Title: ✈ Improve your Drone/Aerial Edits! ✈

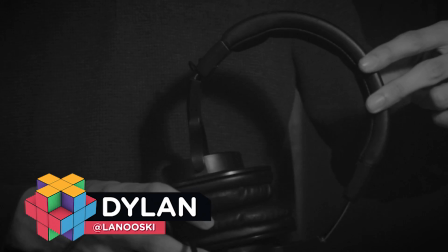(0:00)
Hey guys, Dylan here for ProductionCrate.com. Before we get started, I suggest you all get the best pair of headphones you have to work with.
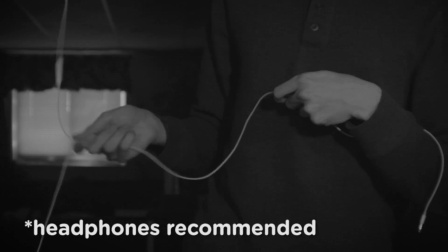(0:06)
Even if it's just a rinky-dink pair of earbuds, it'll make it a lot easier to do the things I'll be touching on today.
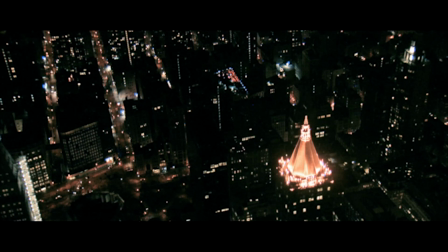(0:15)
We live in a pretty exciting time for filmmakers.
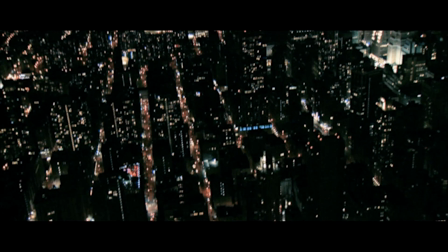(0:18)
The kinds of shots once associated with major studios and million-dollar budgets has been put in the hands of the little guy, the dudes with a smartphone, a copy of Premiere, and a dream.
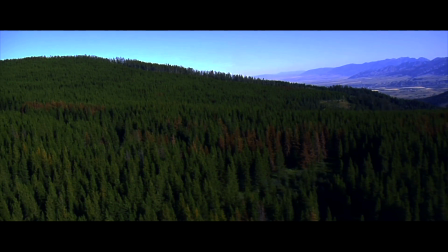(0:26)
So with these advancements in aerial technology, we can get all sorts of images.
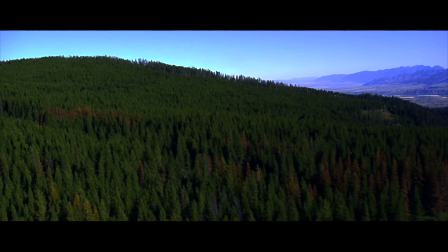(0:30)
But I've noticed there seems to be one aspect of these shots that gets a little less love than it probably should: sound.
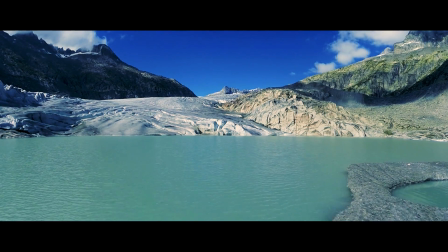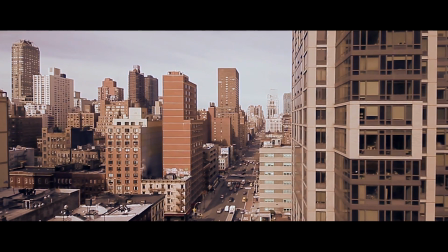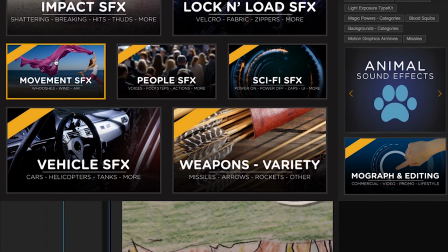(0:48)
So, today, I'm going to show you some quick ways to paint an airborne soundscape using some ProductionCrate effects, including some items from our brand new whoosh collection.
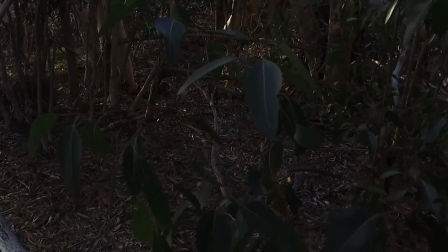(0:56)
And just a quick note, the original plan was to have Chris snag some footage of his own for this bit, but unfortunately we might have overestimated his piloting skills.
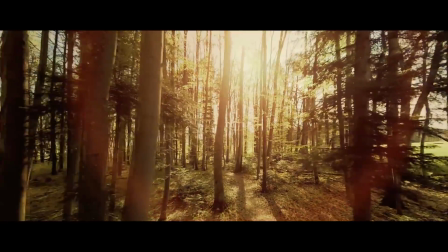(1:06)
So we have our shot here, which I've picked for a few reasons. The setting has all sorts of possibilities for background noise, birds, bugs, wind, you name it.
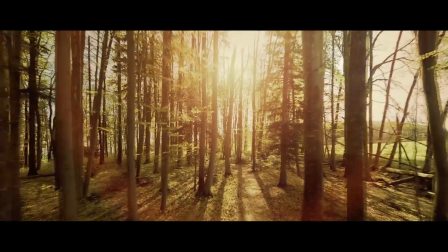(1:14)
But we've also got these trees that pass super close to the camera, which will be a perfect way to use these whooshes.
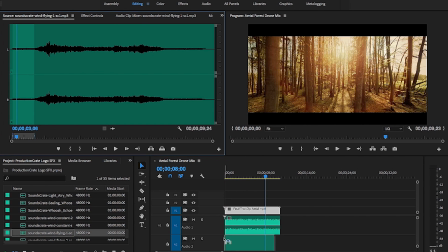(1:19)
So let's lay our foundation. I've got the nature sound, as mentioned, along with a flying track that'll give us a constant sense of movement in the shot.
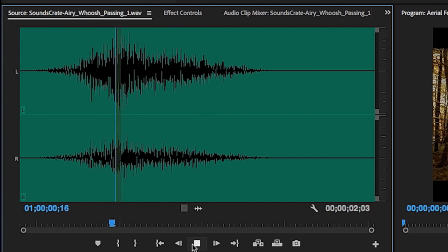(1:28)
We'll then take a handful of those whooshes, which can be sprinkled throughout the scene when the trees pass by. This sound in particular is really full and bassy, and it'll work perfectly when a tree gets too close for comfort. But we're not really going to need the tail, which is a little too supernatural sounding. So we'll just snip and fade out the ending to isolate the bit that we want.
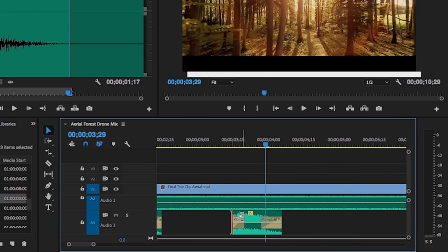(1:46)
Adjust all of these whooshes as needed. Feel free to expand or shrink them with the rate stretch tool, which can help map the timing a little bit better and adjust the pitch.
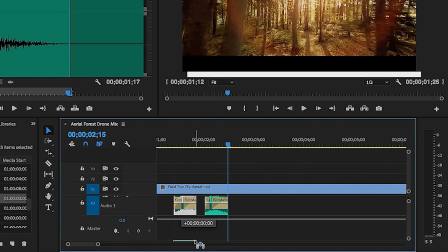(1:53)
With this method alone, you can actually make half a dozen variations of the same file.
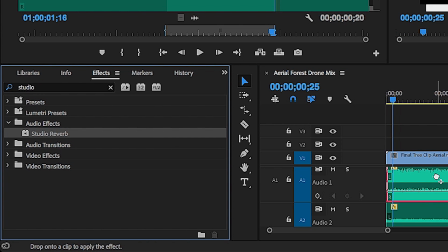(2:01)
So now that we've got everything laid in, let's do the fine-tuning. First, I'm going to add a bit of reverb to the bass sound effects.
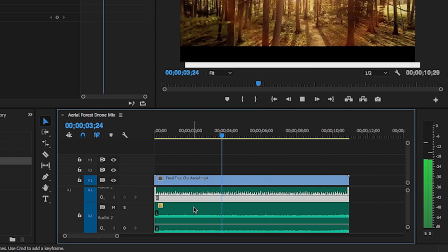(2:07)
Nothing too echoey, just enough to dissipate the ambience and make it feel realer. I'll also play with the volume until I'm happy with the wind to forest noise balance.
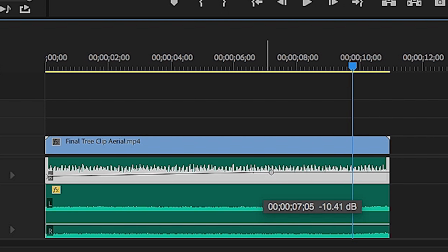(2:15)
The nature sounds will be a little more immersive if we use our pen tool to draw a crescendo as we get deeper into the woods.
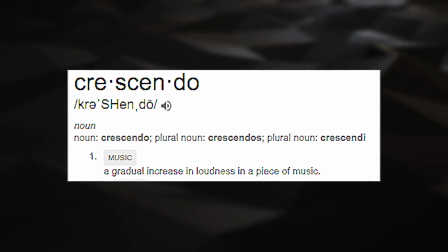(2:20)
I bet you didn't know you were going to get a music lesson today as well. Yeah, crescendo. It's Italian for gradually getting louder.
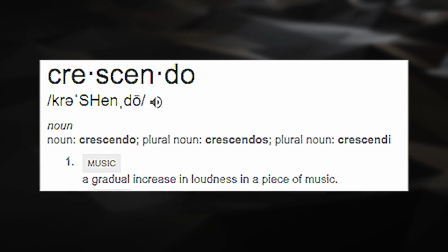(2:28)
You're welcome. That one's for free.
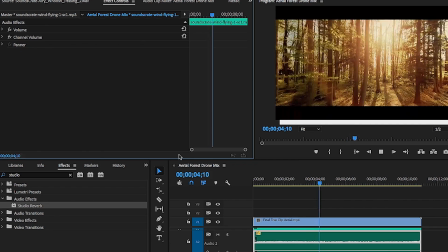(2:31)
Next, we're going to pan our whooshes so that the stereo mix matches the action on the screen, mapping each passing tree to the ear that the sound would register in.
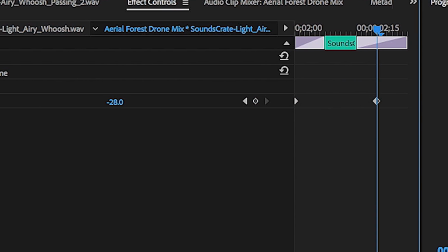(2:39)
You can either pan them to a locked point for each left and right pass, or if you really want to give it some motion, you can keyframe them one side to the other.
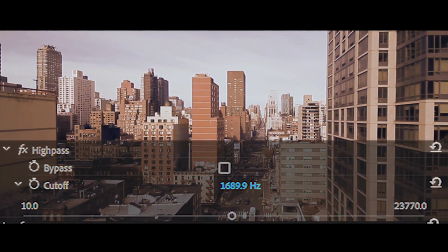(2:46)
And just so you know, this is exactly how I mapped the music in that city shot, also using a high-pass filter so it sounds like it's coming out of that mirror-y, reflecty building in the middle. I'd really hate to have that guy as a neighbor. Finally, we'll review each of these whooshes and tweak the volume, so that a closer a call each passes, the louder and fuller it'll sound.
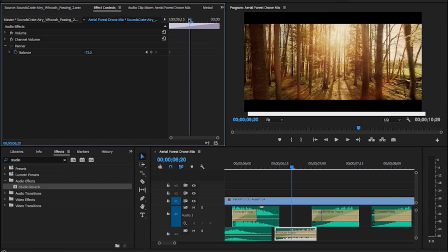(3:04)
It's little touches like this that'll make things feel more three-dimensional in the final version. So with all those adjustments, you get a little something like this.
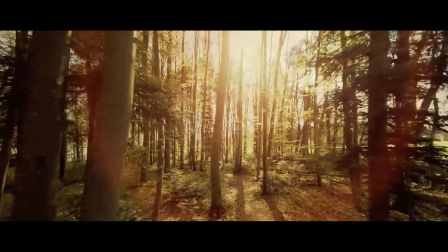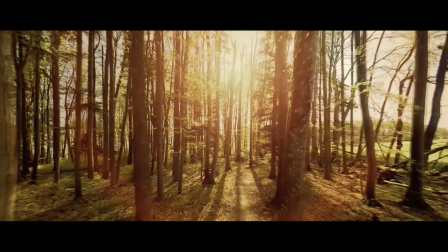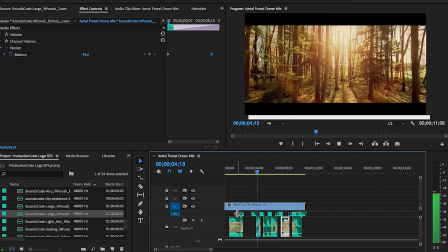(3:21)
So that should just about do it. All of these little tricks I just showed you can be used a variety of ways for different types of shots.
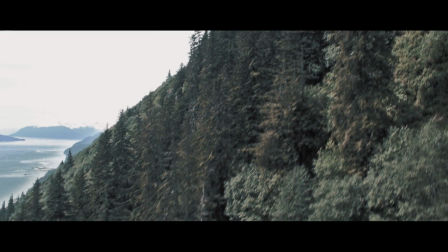(3:27)
Whether you're using stock footage or some stuff that you shot yourself, we'd be super interested in seeing and hearing what you guys come up with.
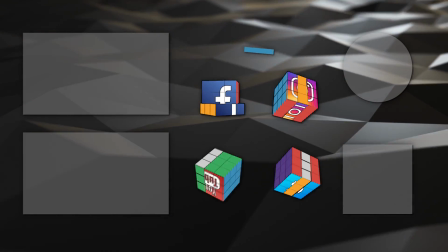(3:34)
Hope you guys found this useful. Stay tuned for future tutorials, and until next time, go make it awesome.
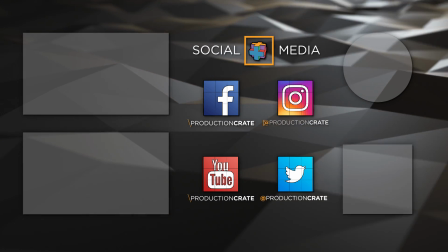(3:39)
Peace.